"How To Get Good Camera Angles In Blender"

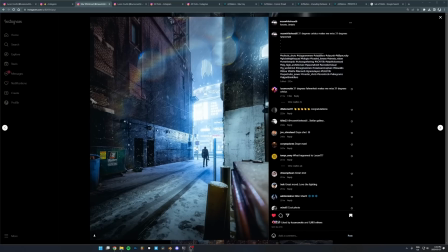(4:03)
So if we think about where the horizon would be in this picture, if we kind of just took this ground plane and imagine if that extended way off, where would it cut off and where would the horizon be? It's probably around here, like the bottom 1/3-ish of the image. So it's just the camera's tilted up a little bit. And so what that's doing is,
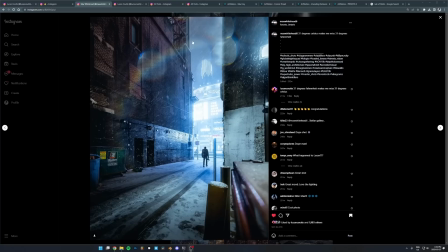(4:23)
when you look up at something like this, it just kind of makes whatever we're looking at feel, a bit bigger. It just gives it a nice feel. You don't always have to do that, but if you want to achieve like this kind of look, that is the angle they chose. And that's an angle I use quite a lot in my own work, which I'll show you in a second. But
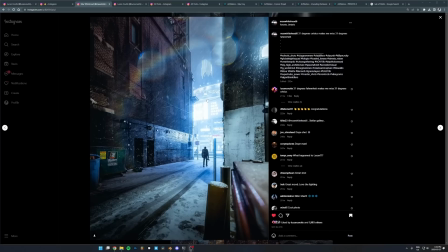(4:43)
so those are the first two things which you can immediately apply in Blender, is just look at good photos, look at the angle and elevation of the camera, and then just kind of replicate that with the Blender camera.
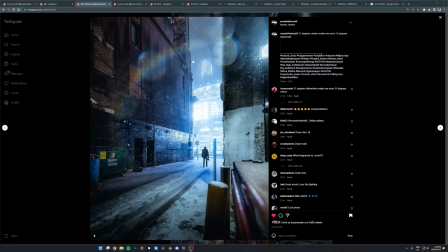(4:56)
The next thing is a bit more to do with not the camera itself, but the way everything else is kind of positioned around it. So if we look at, this is just one of the easy compositional tools you can use in your own work, is using leading lines.
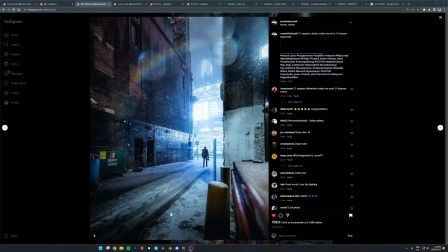(5:13)
So if we look at some of the lines, like just created by objects and stuff in the image, look at this line here, for example, these tread marks that are kind of leading your eye towards a certain point in the image,
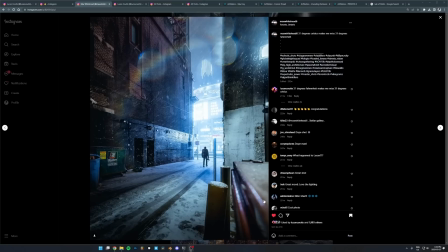(5:29)
or like lines along here on this dumpster thing here, or this vertical line that comes down here, or this one down here, or this where the paint is kind of different along this line right here, or this pipe that comes down this way,
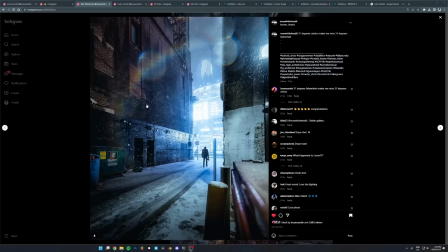(5:42)
or this wire that see all these lines kind of all come together and converge on the same point or the same general area. And so that's going to lead your eye to kind of want to follow all of these things, like pointing you and saying, hey, look in this direction.
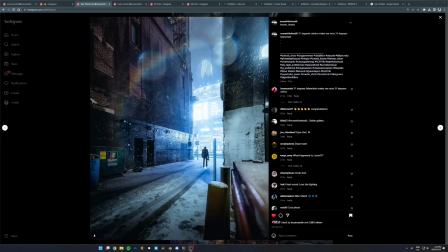(5:58)
It's kind of just guiding you along to this point right here, which is the person in the bright lights in the middle. So that's a really easy technique you can use in your own work to just enhance the composition.
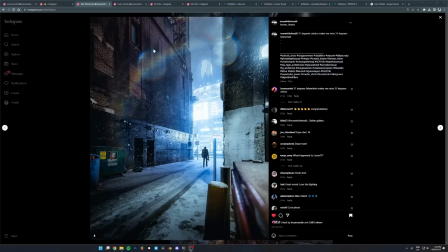(6:12)
Is just use lines that just point your eye and kind of all converge on a similar point or the same area. And it just makes it look good. It just is pleasing to have those guides to help you figure out where to look.
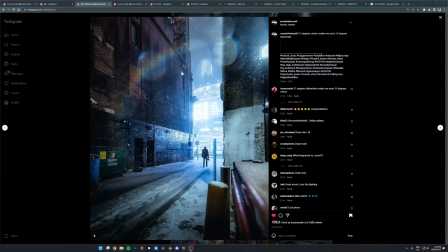(6:29)
And it just makes it very easy to, like, when you first see the image, it's just easy to look at, and it's just nice and pleasing when all these lines are just pointing you and telling you, hey, look right here. This is where I want you to look, right over here, right? So that's one of my favorite techniques to use.
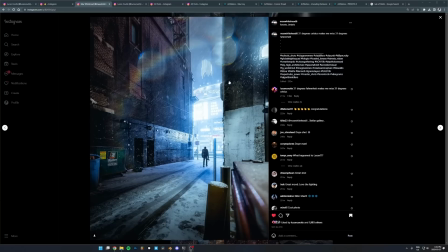(6:48)
The other technique they're using here is the rule of thirds. So if you don't know what this is, you can just Google rule of thirds.
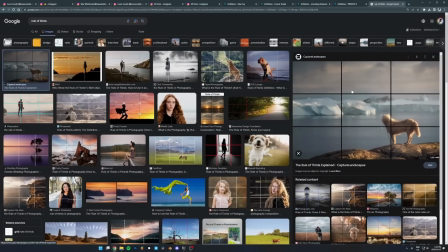(6:54)
So this is going to be, if you just draw this grid, you've probably seen this before if you turn on the grid on your phone. If you draw this grid, like this imaginary grid over the image, basically what this means is, if you don't know where to start in composition at all, this is one of the rules you can use.
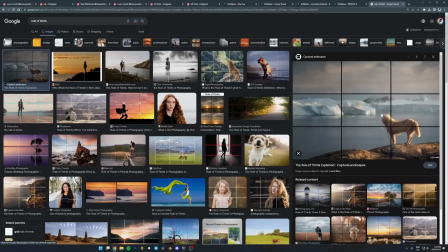(7:13)
You don't always have to use it. I don't recommend always using it, but one option you can do is just line up the important part of your image,
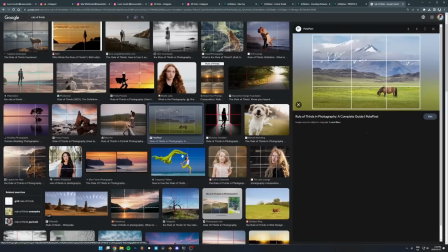(7:21)
like the subject or somebody's eye or the person in the shot, or if you're taking a picture of a horse like this, line up the horse with that point right there.
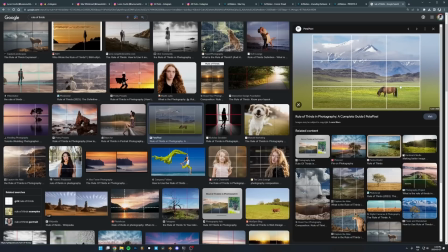(7:31)
You line it up with where these lines on the grid intersect. So this comes from the golden ratio. It's kind of a simplified version of the golden ratio, but basically if you just line up the important thing with one of these,
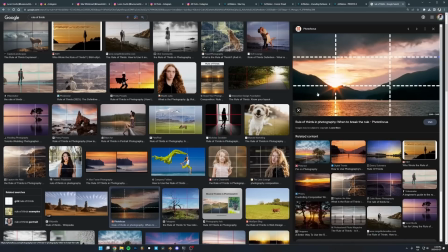(7:47)
where these lines intersect with each other, or just where these lines line up on the grid itself,
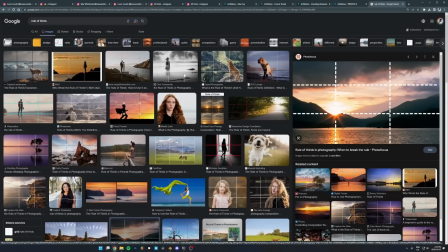(7:52)
like you can see, you can line up the horizon line with that.
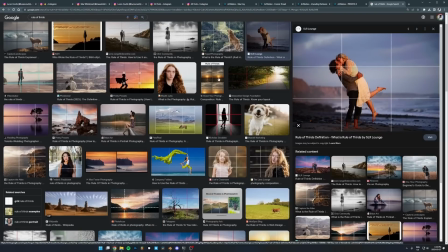(7:57)
So it doesn't have to be just like these points right here, these circles.
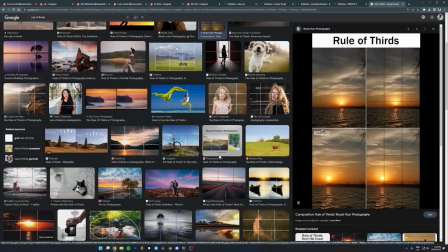(8:03)
It could also be just lining up the horizon itself with that, like this.